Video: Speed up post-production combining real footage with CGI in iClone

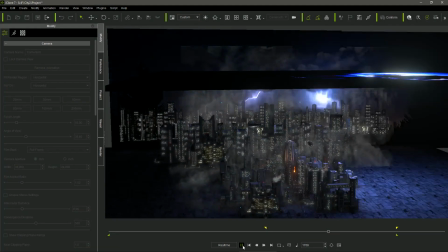8:32 In this sequence, I also create a sort of diorama,
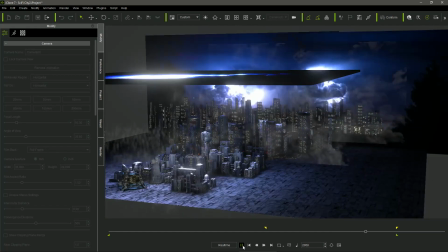8:36 mixing again 3D models and particles with flat panels texturized with real footage.
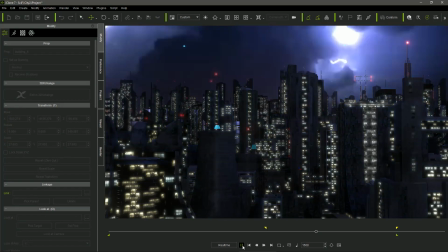8:43 In the background, using one single panel will have result in clouds and lightings too big and out of proportion.
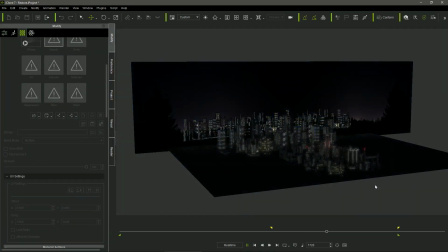8:51 So I had to combine two panels texturized with the same footage.
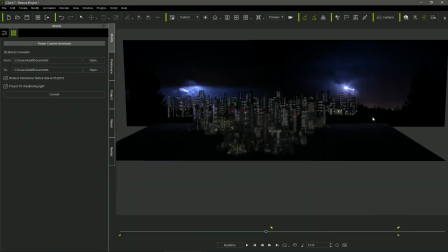8:56 In order to avoid the planes showing exactly the same image, I moved the clips on the timeline, so they were not playing simultaneously.
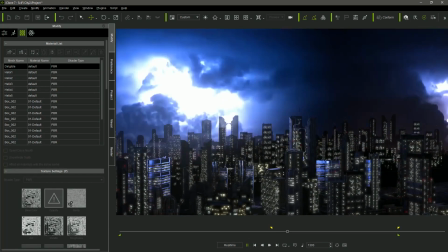9:05 But I needed to merge the videos, making them look as a unique single image.
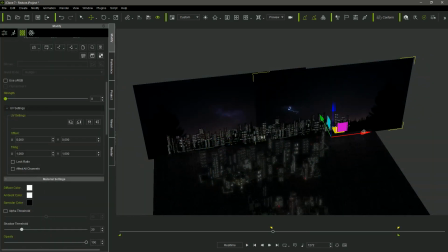9:10 So, I overlapped the panels adding a gradual opacity map in the second panel. In this way the panel on the right was gaining opacity while being gradually mixed with the panel on the left.
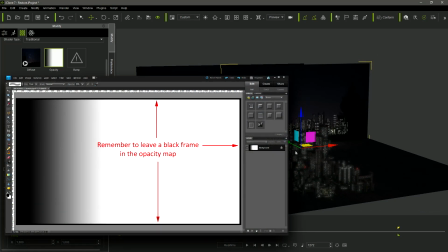9:24 Remember to leave a black frame in the opacity the map to ensure a smooth transition in the edges.
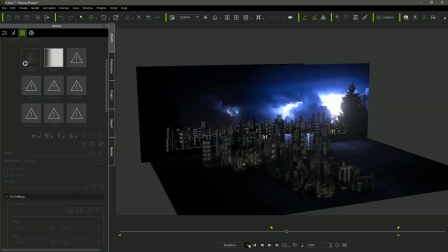9:31 And so, this is how I got a convincing wide animated background for the project.
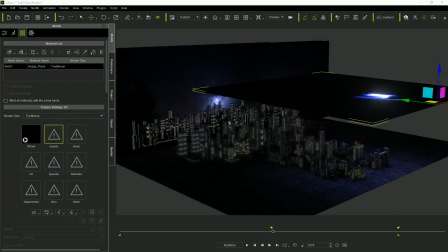9:38 Besides the background billboards, there is another plane over the city models.
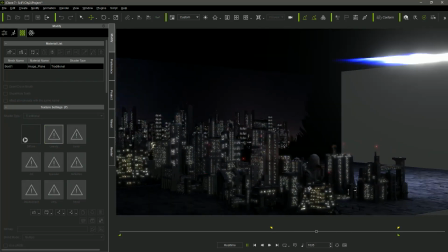9:43 Its purpose is to illuminate the buildings every time there is a lighting in the video used as texture.
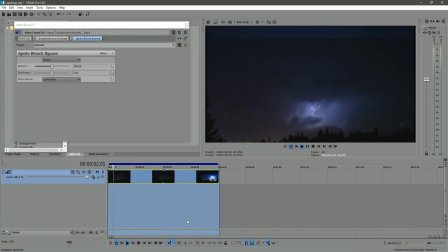9:50 In order to maximize the effect of the Thunderball lights, I edited the original storm video in Vegas, pushing the contrast.
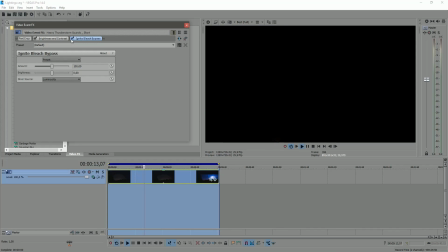10:00 Doing that the billboard becomes pitch black and doesn't produce any illumination except when there is a flash of lighting.
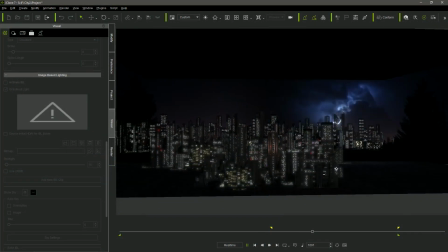10:09 This project is a good example of how real footage in billboards can be used to illuminate the scene.
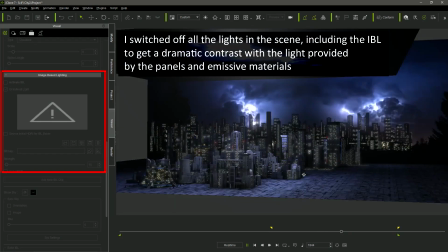10:15 I disabled all the lights on the IBL,
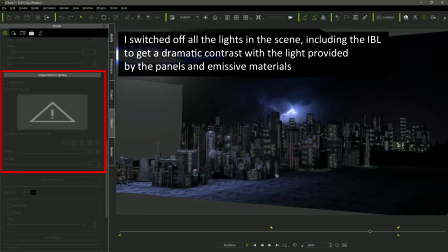10:18 so the only sources of light in the city were the materials with self illumination values.
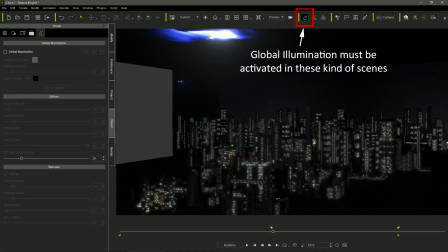10:25 In this kind of scene, activating the global illumination is mandatory and it's very important to get the correct intensity. I set the bound strength to 3 but I pushed the number of voxel cones to 32,
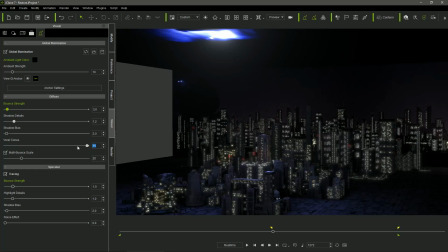10:40 brightening the number in the field because the sled maximum value is just 16.
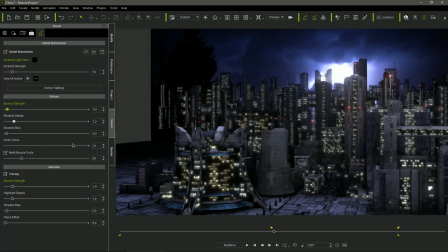10:46 I wanted the sharp illumination and the more voxel cones we set the more More well defined is the light emitted by the emissive materials.
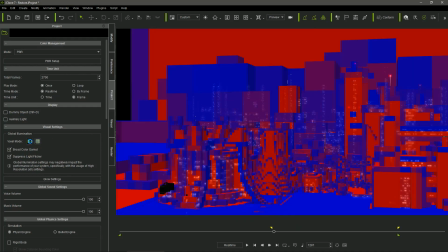10:55 For the same reason, it's important to change the global illumination voxel mode to high resolution in the project settings window.
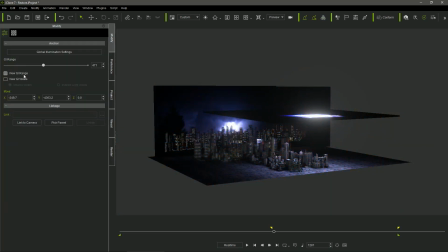11:03 It is also important in big sets like this one, where I had to redefine the anchor settings,
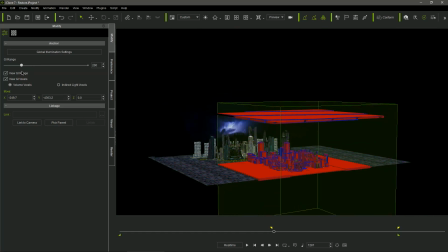11:10 augmenting the GI range, being sure that all the elements of the scene are affected by the GI box.
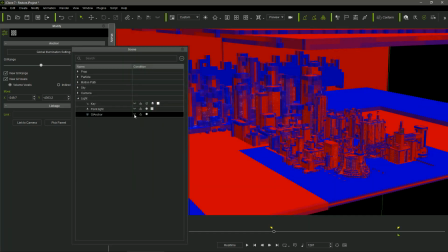11:18 The bigger is the GI range, the bigger the voxels become,
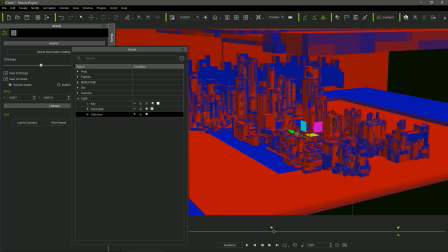11:22 so it's convenient to move the anchor closer to the camera, in order to get the smaller voxels in the more relevant area of the scene,
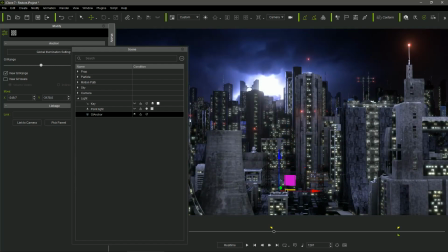11:31 where the light details can be better appreciated. In addition to the global GI settings,
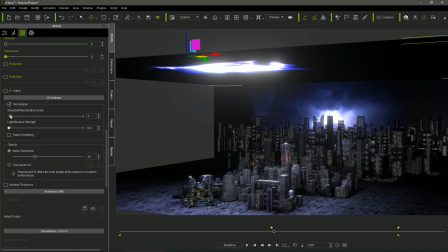11:38 iClone allows to set the GI parameters individually for each object that emits light. And that's very convenient, as we can set the right intensity of the emission for each one of the billboards.
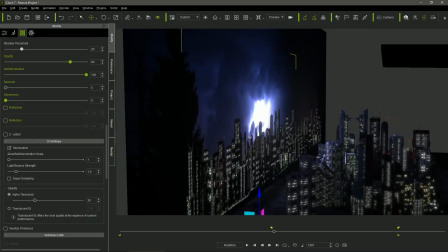11:51 In order to create the farthest skyline of the city, I used a couple of billboards texturized with pop videos.
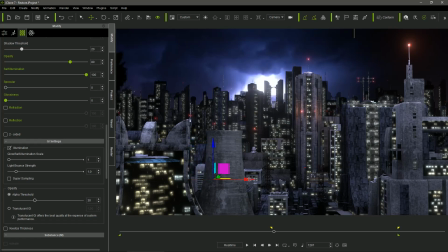11:59 This is a very useful trick that we can use when the project becomes too complex and we want to save resources.
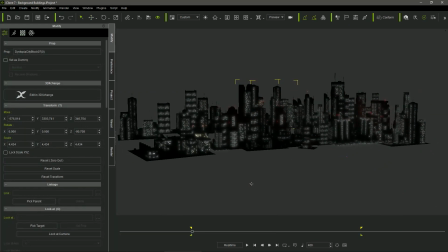12:07 We can build part of the scene in a separate project and render it in pop video format.
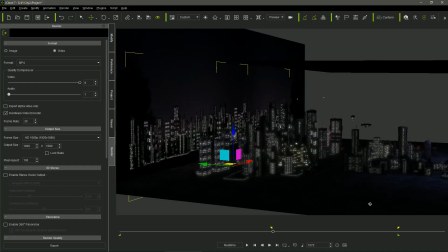12:13 Then we can place that pop video in the background and nobody will notice this is a flat plane if it displays far and out.
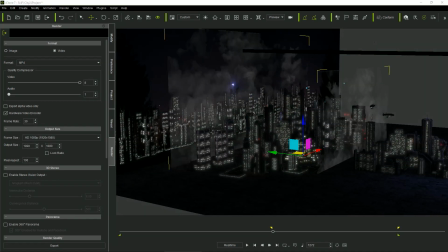12:22 I used the same trick with some planes texturized with clouds generating using fractals in HitFilm,
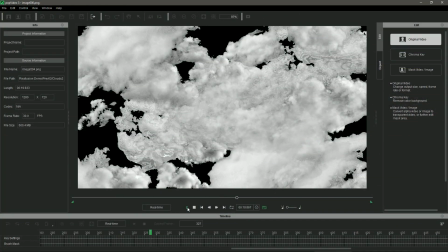12:29 and I converted them in Popvideos using Popvideoconverter 3.